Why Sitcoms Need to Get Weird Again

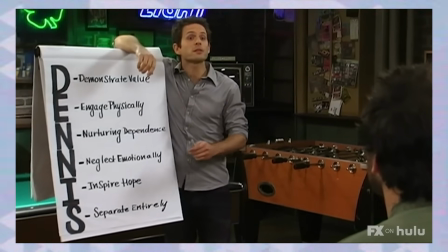For example, in Season 5, Episode 10, the Dennis System episode, in this episode, Dennis,
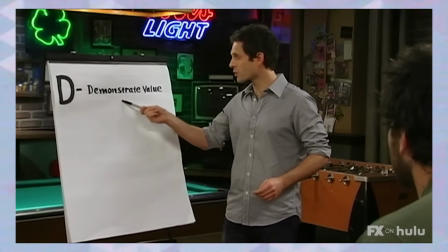a notoriously self-absorbed sociopath, explains to his friends a very detailed and deeply disturbing system for controlling women.
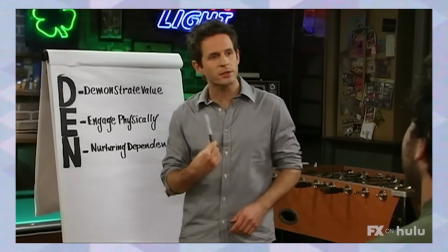So you're gonna want to nurture that dependence that she's feeling on you now, guys.
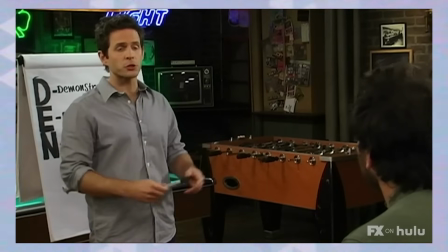Have her car towed, or you can slash her tires.
Which on its own is an absurd idea.
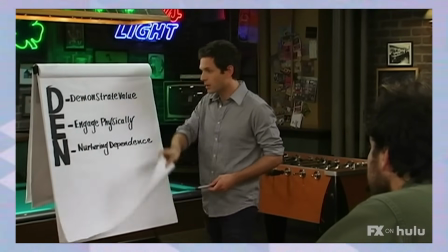However, it's made even funnier by how seriously Dennis presents his method.
And this is the best bang of all because it's very emotional for her.
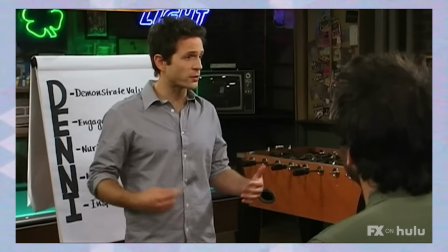You see, she thinks she's broken through my tough exterior and coerced affection.
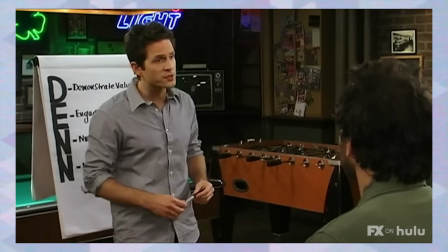Then followed by the gang's reactions, which fluctuate from skepticism to outright admiration for his manipulative tactics.
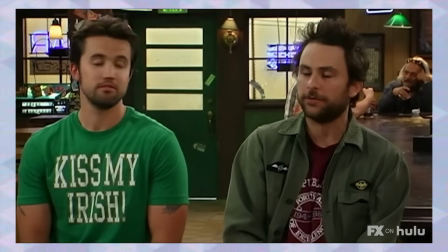Smooth. Very smooth stuff. Very classy. I'm learning a lot from you right now, dude.
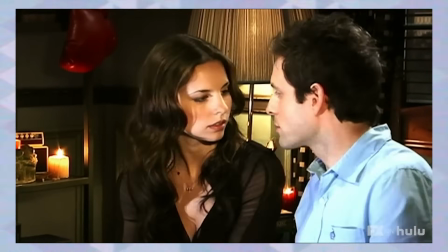The system itself is a dark twist on what you'd expect from somebody explaining their romantic pursuits, and the absurdity comes from the gang treating with an almost clinical level of seriousness. creating
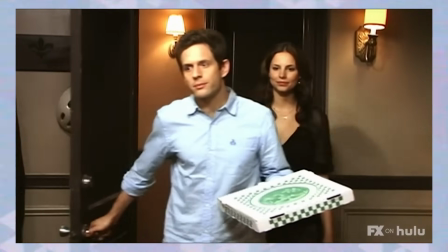humor from the sheer strangeness of Dennis's beliefs and actions and the lack of concern from those around him.
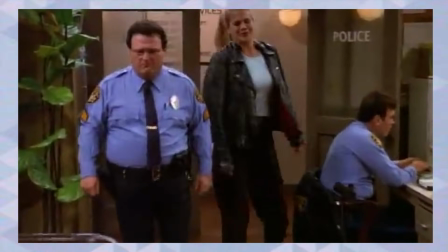We get a similar experience in Third Rock from the Sun because these characters aren't human,
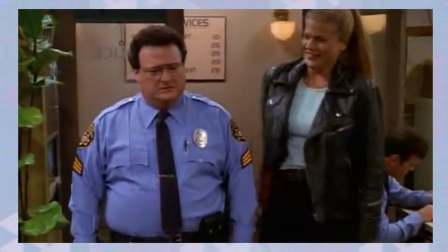and they don't understand our societal norms, so commonplace situations can be a massive ordeal to our characters or vice versa.
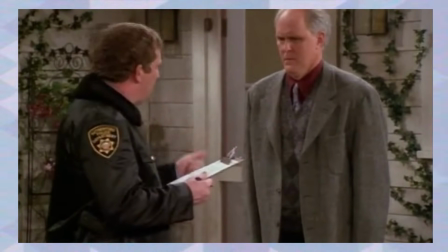You bailed a guy out of jail. You brought him into your home, gave him the keys to your house, to your car, and now you're surprised he's stolen it.
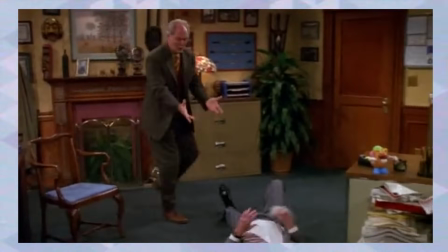Something horrific for us could be commonplace in their culture, giving us a ton of room to shock the viewers with their reactions.
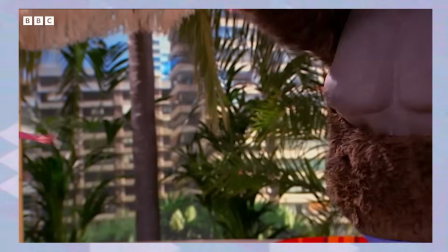Weird sitcoms allow us to escape into bizarre worlds where normal rules of storytelling don't apply.
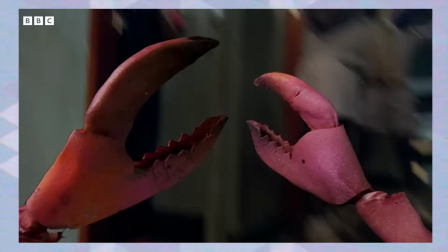They give us characters who don't fit into the typical mold and situations that leave us scratching our heads or giggling our asses off.
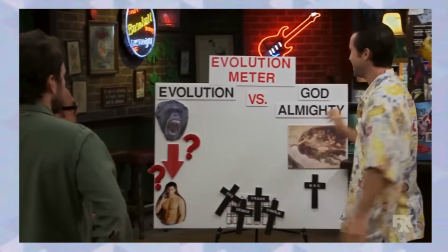And beyond their use of the unexpected, weird sitcoms don't just rely on jokes or gags, they use their strangeness to give us a deeper view on human nature.
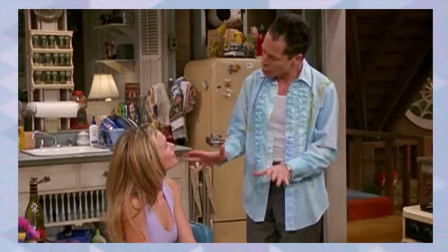Third Rock from the Sun, for example, isn't just funny because aliens don't get how human society works.
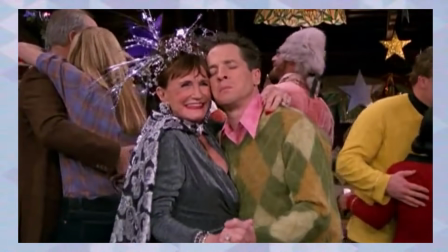It's great because it's a fresh lens from which to look in on our own culture, behaviors, and quirks.
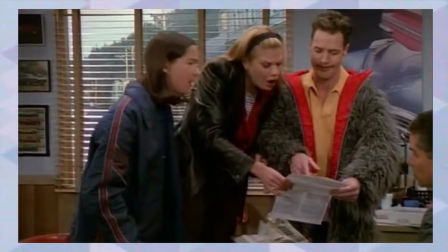The aliens' misunderstandings don't just lead to laughs, they force us to confront how strange our world can be when viewed from the outside.
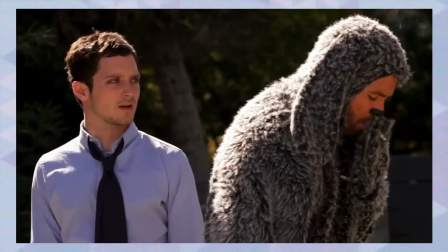Similarly, we have Wilfred, which uses its surreal premise to explore human nature from an outside perspective.
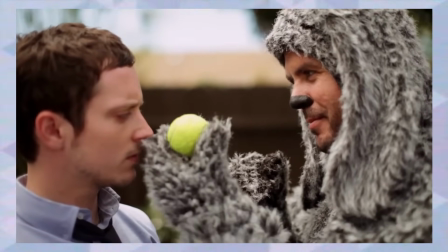The show centers on Ryan, who sees his neighbor's dog, Wilfred, as a foul-mouthed alcoholic Australian in a dog suit.
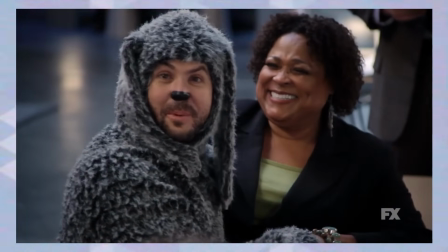Sounds like somebody wants to see my balls.
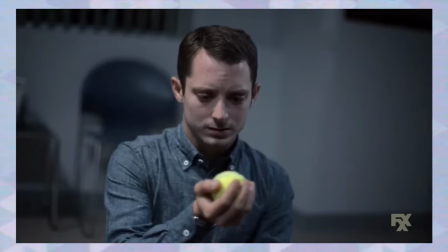Through Wilfred's bizarre antics and blunt observation, the show highlights the absurdity of human relationships, societal expectations, and personal anxieties.
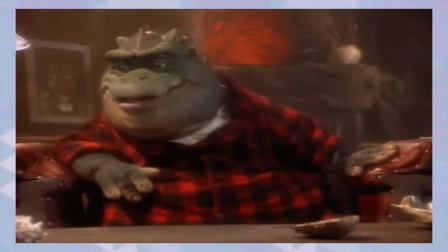Then there's Dinosaurs,
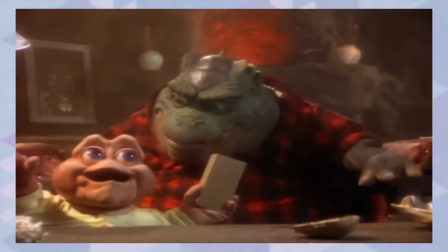which takes the concept even further by presenting a prehistoric family of anthropomorphic dinosaurs living in a satirical version of modern American suburbia.
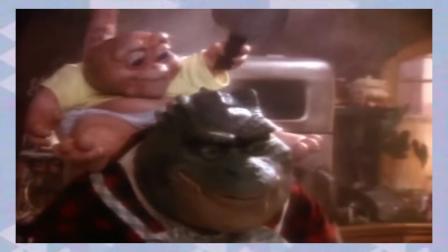On the surface, it's a goofy family sitcom with elaborate puppetry, but underneath, it's paired with a sharp social commentary.
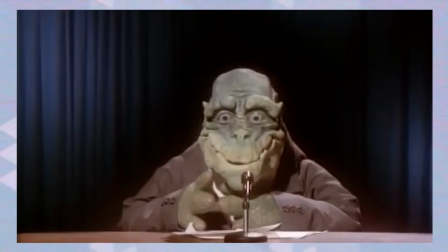Voters of this nation are presented with a choice between a monstrous, bloodthirsty psychopath and a self-confessed brain-dead ignoramus.
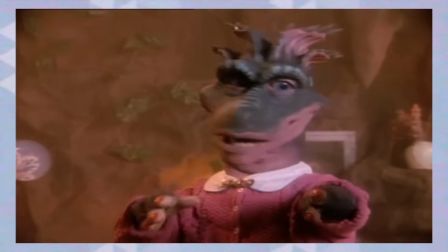The show tackles issues like environmentalism, gender roles, consumerism, and corporate greed, all through the absurd lens of talking dinosaurs.
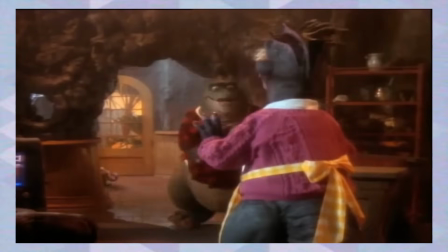By framing these very human problems in such an outlandish setting,
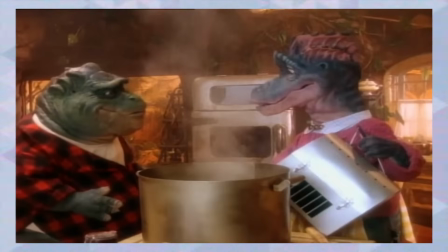Dinosaurs makes the familiar feel strange and forces the viewers to confront the ridiculousness of these societal norms from an outsider's lens.
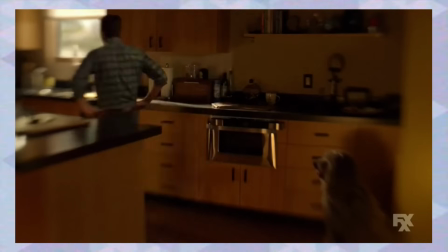Much like Third Rock from the Sun and Wilfred, the show uses its weirdness not just to entertain us, but to peel back layers of human behavior and show us how bizarre we really are.
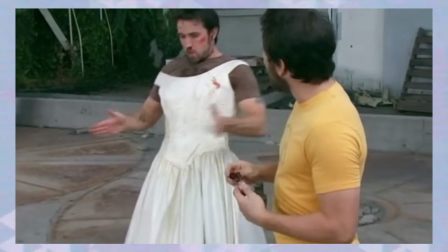Weird sitcoms in their own way use these outlandish setups not just for comedy, but as a mirror to the audience, reflecting just how weird human existence is right back at us.
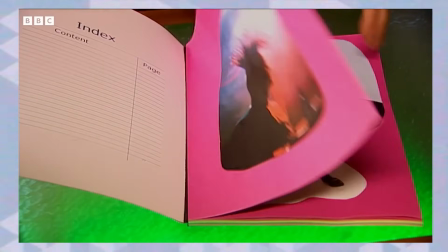The beauty of weird sitcoms lies in their freedom to experiment.
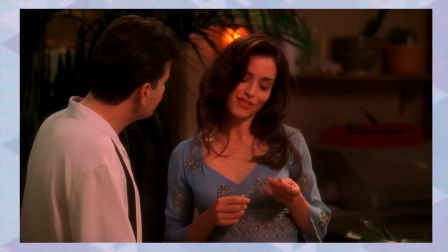Traditional sitcoms are often confined by certain rules, especially in the past where laugh tracks reigned in multi-camera sitcoms.
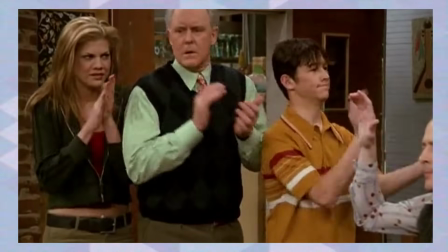Structured character development and predictable narratives were the norm, but these shows break those boundaries, allowing for moments of true creativity.
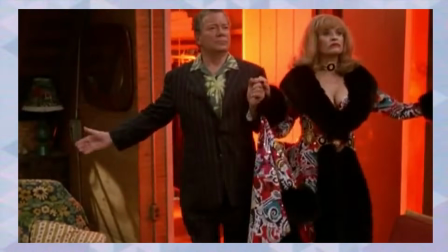They give us stories that aren't bound by logic, where a man can get sucked into a wormhole in his living room, or an alien can learn about love through watching human television.
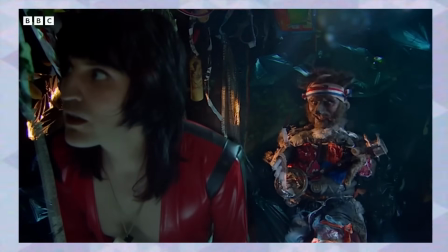They invite us to embrace the weirdness in our own lives, all the while pushing the genre forward.
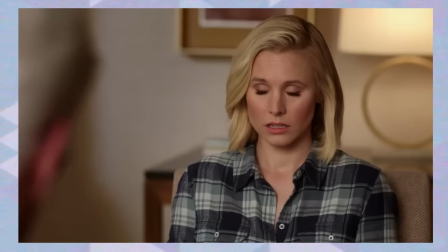Shows like these paved the way for modern experimental sitcoms we've grown to love, like The Good Place or even Atlanta with its off-the-wall absurdist episodes.
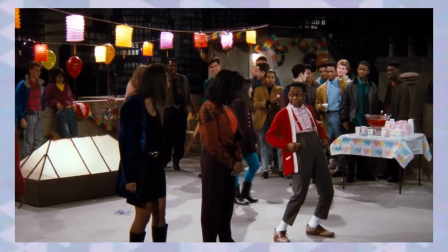I think people don't realize how formulaic television once was, and it's shows like these that taught us that it's okay to break the mold and try something new.
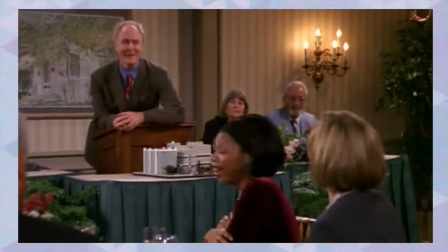And I think it's about time some of these shows get some recognition.